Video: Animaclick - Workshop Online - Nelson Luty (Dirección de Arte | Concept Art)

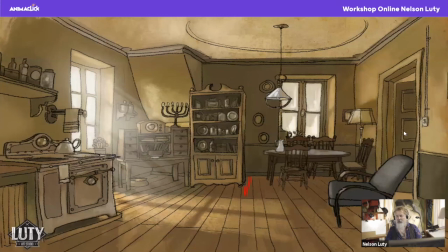Vamos a empezar por acá. Tengo un mueble. La mayor parte de las veces cuando dibujan un fondo, los errores que cometen los escenarios son los errores de los props, digamos, de la utilería mal puesta en su lugar. Como por ejemplo este.
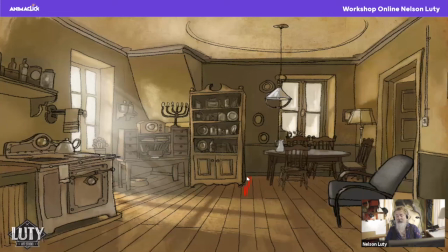Tenemos una situación de un armario, acá, modular, una especie de modular, que tiene la separación desde el zócalo a la pared, que era un espacio grande atrás. Suelen cometer mucho los chicos que no son muy profesionales, los que recién empiezan a dibujar fondo,
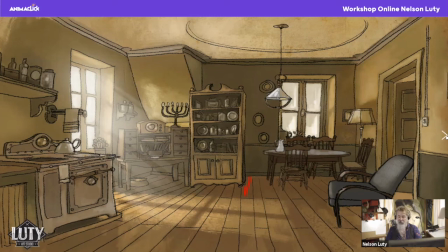que quieren dibujar fondo, y piensan que están bien algunas cosas que están haciendo y van mal encaminados. Este es uno de los casos que están mal encaminados. Ese es uno. Después tenemos, o sea, acá lo estoy marcando, la distancia entre los muebles y la pared.
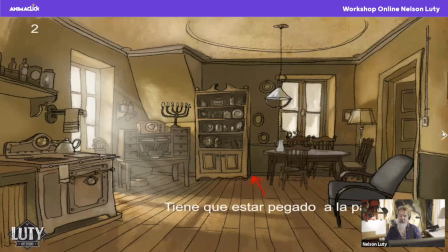Después tenemos, que ahí lo acomodo. ya lo corrí para atrás, digamos, compensé el peso ese que estaba mal detonado. Después, yo le estoy diciendo esto porque después van a tener que ustedes trabajar. Yo, no, yo ya esto lo estoy planteando, les estoy enseñando cómo se hace. Después tenemos, ahí está,
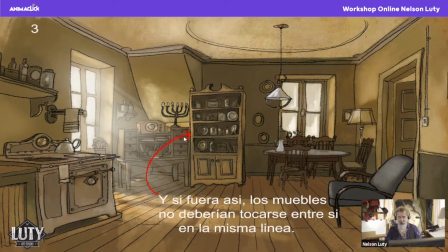y si fuera así, los muebles no deberían tocarse entre sí en la misma línea. Acá tenemos otro lío de composición. Los muebles no tienen que tocarse. Cuando vos haces una composición, sí se pueden, digamos, se pueden tocar,
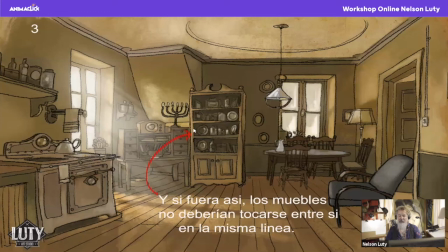digamos, pueden estar cerca, pero no pueden estar siempre unidos en la línea. Este mueble, este, debería estar un poco más adelante y cortar por acá, y no tocar ahí.
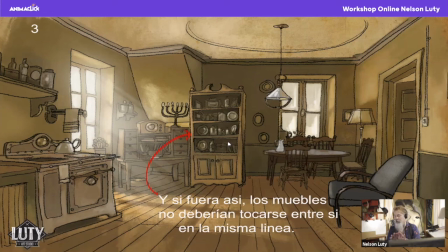Porque si no queda entre que voy, estoy y no estoy, queda ahí, y a veces, si esto en el caso no estuviera pintado, parece que fuera solo una misma pieza, y queda mal compuesto, queda mal armado. Que ahora les voy a mostrar otra diferencia de las cuales tengo acá, que tiene que ver con eso de la composición.
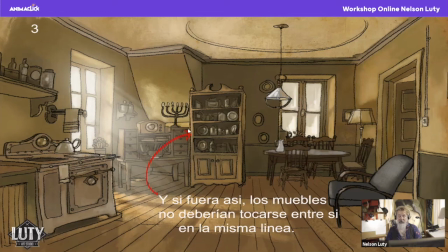Otro error que suelen hacer cuando empiezan a trabajar, dejan este tipo de situaciones en la composición, como por ejemplo, acá tenemos más problemas, acá tengo otro problema. ¿Lo ven cuál es el problema?
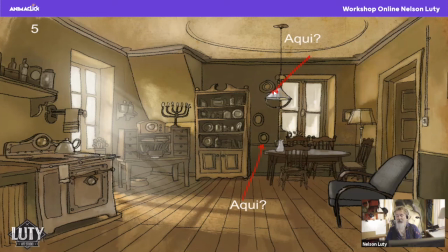Acá tenemos un problema, tenemos este plato que está en la pared, está tocando la lámpara, casi en el extremo, el borde con borde de la lámpara. Parece que el plato estuviera apoyado en la lámpara y no parece parte del mismo plano. Como si no da plato, el efecto de superposición, perdón. Exactamente, exactamente.
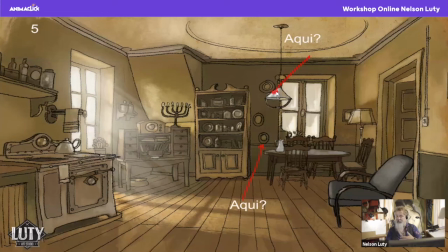Lo que tenemos acá es un plato que está apoyado en la lámpara que está adelante, y este plato debería estar o por atrás, o medio por atrás, la cuestión es que medio por atrás, o separado a distancia. Pero nunca se pone un elemento que está hacia adelante por uno al borde del otro, porque la composición queda como el traste.
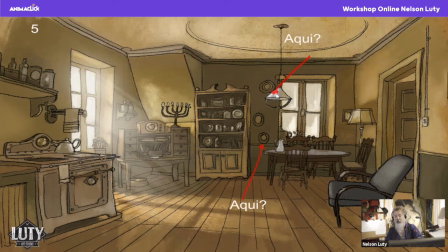A lo mejor muchos en una película no lo ven. Yo sí lo veo porque soy insoportable con esas cosas, y esas cosas de composición siempre las estoy viendo. Este tipo de composición no es válido, digamos, a la hora de crear un fondo. Querés hacerlo, celo, pero no te va a quedar bien.
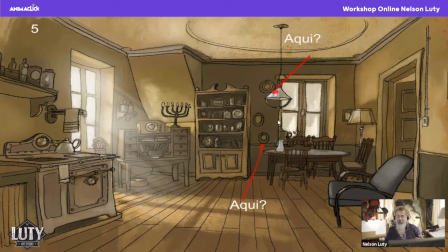No queda bien visualmente, por más que le dé color, que lo ponga ya con la distancia, lo mejor es, no quedan bien estas situaciones. Acá tenés otro. Otro que está apoyado sobre el zócalo de la guarda de abajo. Tenemos otro problema ahí. Después tenemos, ¿hay otro problema más aquí?
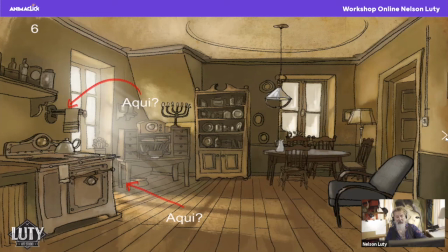No, acá no hay problemas. Esto está bien. El toallero está hacia adelante, sale, corta detrás de la ventana, no se junta con ninguna línea acá, no se junta con ninguna, hace el corte perfecto, sale. Si yo quizás hubiera puesto el toallero pegándole en el borde, y eso me da a confusiones siempre.
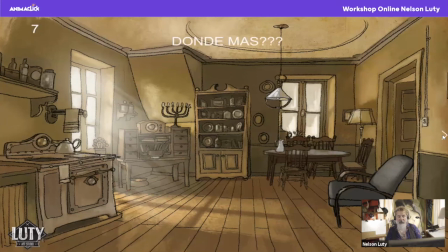Siempre hay que tratar de que tenga volumétrica del escenario, cuando uno crea un escenario. Lo mismo que tenemos acá. ¿Dónde más tenemos? Yo lo escribí, en realidad lo estoy diciendo yo, soy un estúpido, ¿no? Cuando hago otra cosa. Pero bueno, ¿dónde más tenemos problemas acá? Y hay más arriba, problemas acá. ¿En dónde?
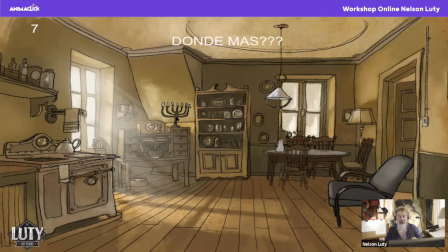Puede ser arriba del reloj, ahí donde está el coso que se parece a eso que usan los judíos, es el. Ahí el candelabro. El candelabro. No, ahí no, no, no, el candelabro no. Tenemos otro problema acá.